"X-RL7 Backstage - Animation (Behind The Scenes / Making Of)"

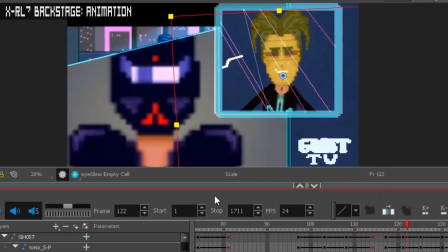(8:14)
For example, here Glorious. with this slide, how I'm doing that in Toon Boom is if you look at that object,
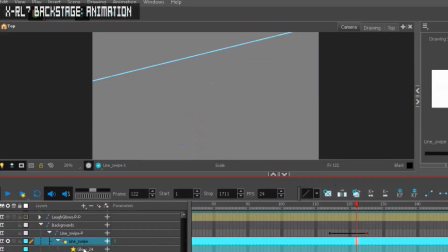(8:23)
basically what you've got is you've got this line, it's got a glow attached to it to give it this cyberpunky sheen,
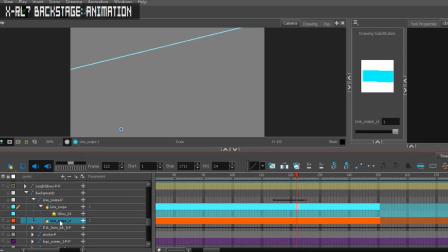(8:29)
and then it's got this it's invisible at the moment, but if I do a copy to make it visible,
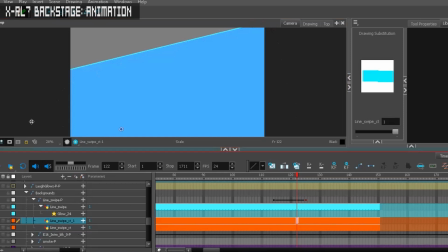(8:35)
it's got this object here, this is just a block of color.
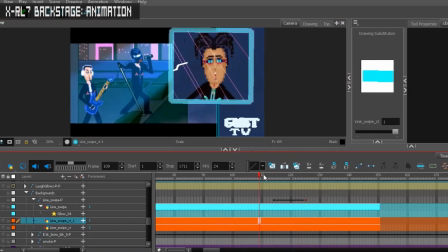(8:40)
And what a mask does is this image underneath And they're glorious. is when it's in contact with that mask, it won't be visible to us.
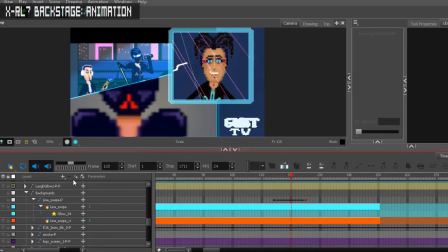(8:49)
It just cuts that out. If there was no mask here, boom, you'd see everything. But that just hides that part from us. And masking is used throughout the episode.
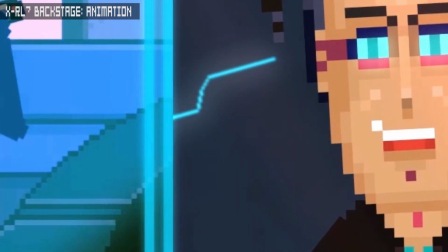(8:57)
So these like electronic swooshes, I'm not sure what you call them, these movements, how these are made.
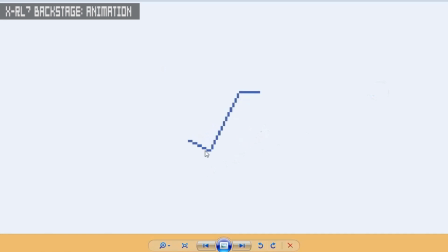(9:05)
So I've basically got these patterns which are made in hexels, very simple, very pixely shapes.
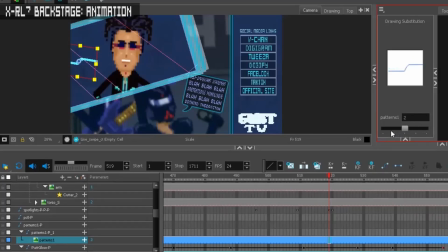(9:13)
And I'm using these shapes in different ways throughout the episode, changing the size and choosing which one I think will fit best.
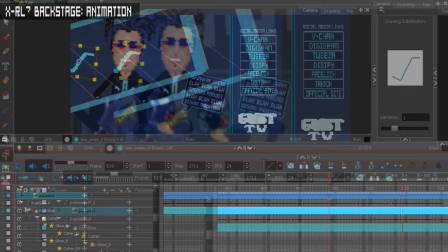(9:21)
And I'm using it as a cutter, an inverted cutter. So we've actually got a color here, this block of color that's moving around.
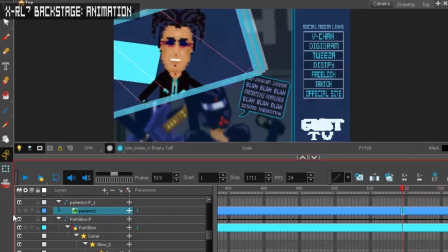(9:29)
And it's using this as an inverted mask, so it only appears when it's touching that part of the pattern. So I'm manually kind of moving that around to what makes sense.
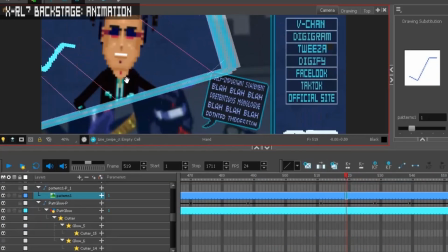(9:45)
And then once we've got that there, and it's all in there and looking good, then I'll apply a glow to it after that,
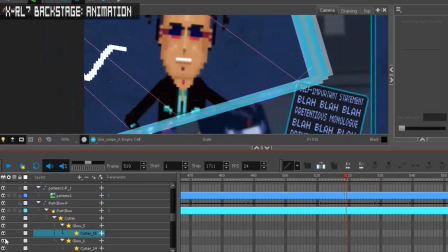(9:51)
so then it's spilling out and giving you that nice glowy kind of vibe.
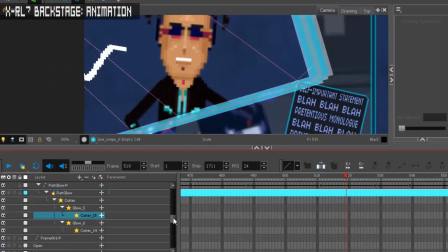(9:57)
And then on top of that, there's another cutter I've got two glows going on there, and the cutter is basically keeping it once again inside that frame. And then you've got lights going on in the background. There's another one here,
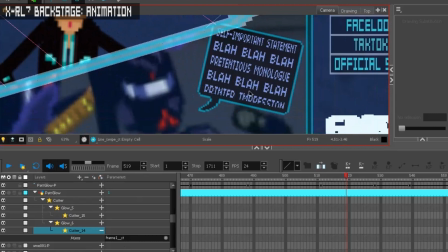(10:12)
in fact, just even on the speech bubble itself, just keeping everything locked in there.
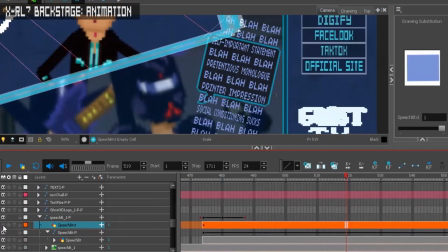(10:16)
Similar thing, boom, remove that, and you can see all the text, boom, lock it back in, sorted.
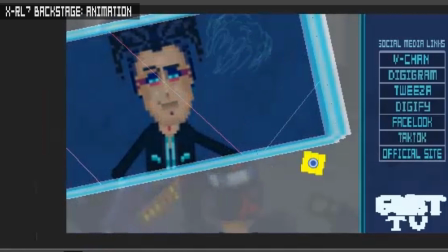(10:22) Helmet breath.
The breath there, I just manually drew each frame, and went old school with that part.
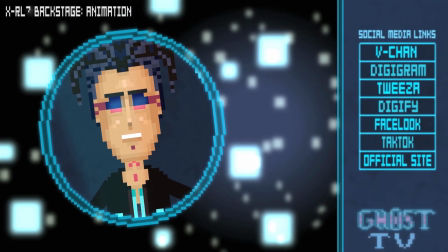(10:30) Now, they're going to spiral.
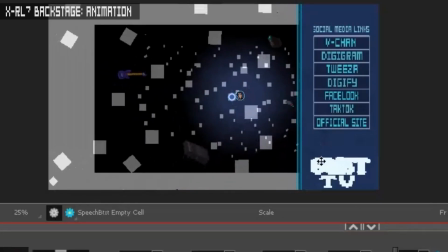(10:35)
One fun thing here, which you may or may not have caught, is there's some instruments flying around.
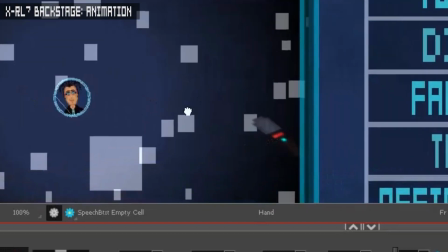(10:40)
You've got a guitar there, you've got a microphone there, keyboards, and amplifier.
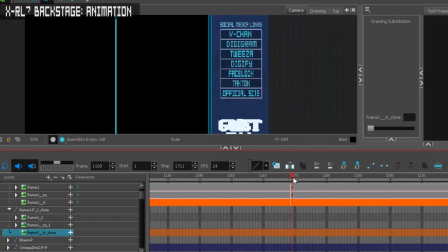(10:50)
That one went a bit old school. You've got a black attached to a line.
What are feelings? Exterminate! Exterminate!
So this scene, oh man, it's such a great performance from Bret as Ghost XD. It always makes me smile. It's a lot of fun to animate. And it's cool. It's this part where Ghost XD is trying to get in Omega's head, and he's getting more and more intense. And as he gets more intense and the performance gets a little bit more, just ramps up, it felt natural for Ghost XD just to get closer and closer to the screen and get much more in your face.
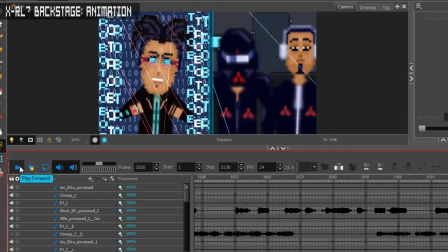(11:28) What are feelings? Exterminate! Exterminate! Restart! Software update required! Obsolete software! Obsolete!
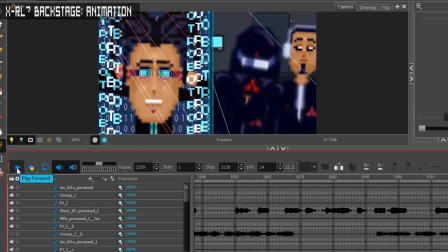(11:38)
Okay. That's one of those things where you can't really plan it until you hear the dialogue and you just kind of respond to what the voice actor's doing, which is what I did here. I didn't actually plan any of these effects that are going on in the background, these visual things. They just kind of happened in the moment, like when I sat down to actually animate it.
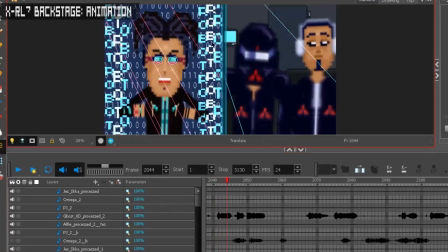(11:58)
We see the word robot appears on the side, and once again we're dealing with 2D, so one thing you can do to further give that illusion of depth is the one you've got supposedly in front, which would be this one, you can make it move a little bit slower than the one behind it,
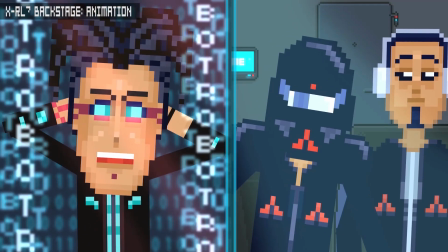(12:18)
so it's a nice way of giving you that extra 3D-ness without it being 3D.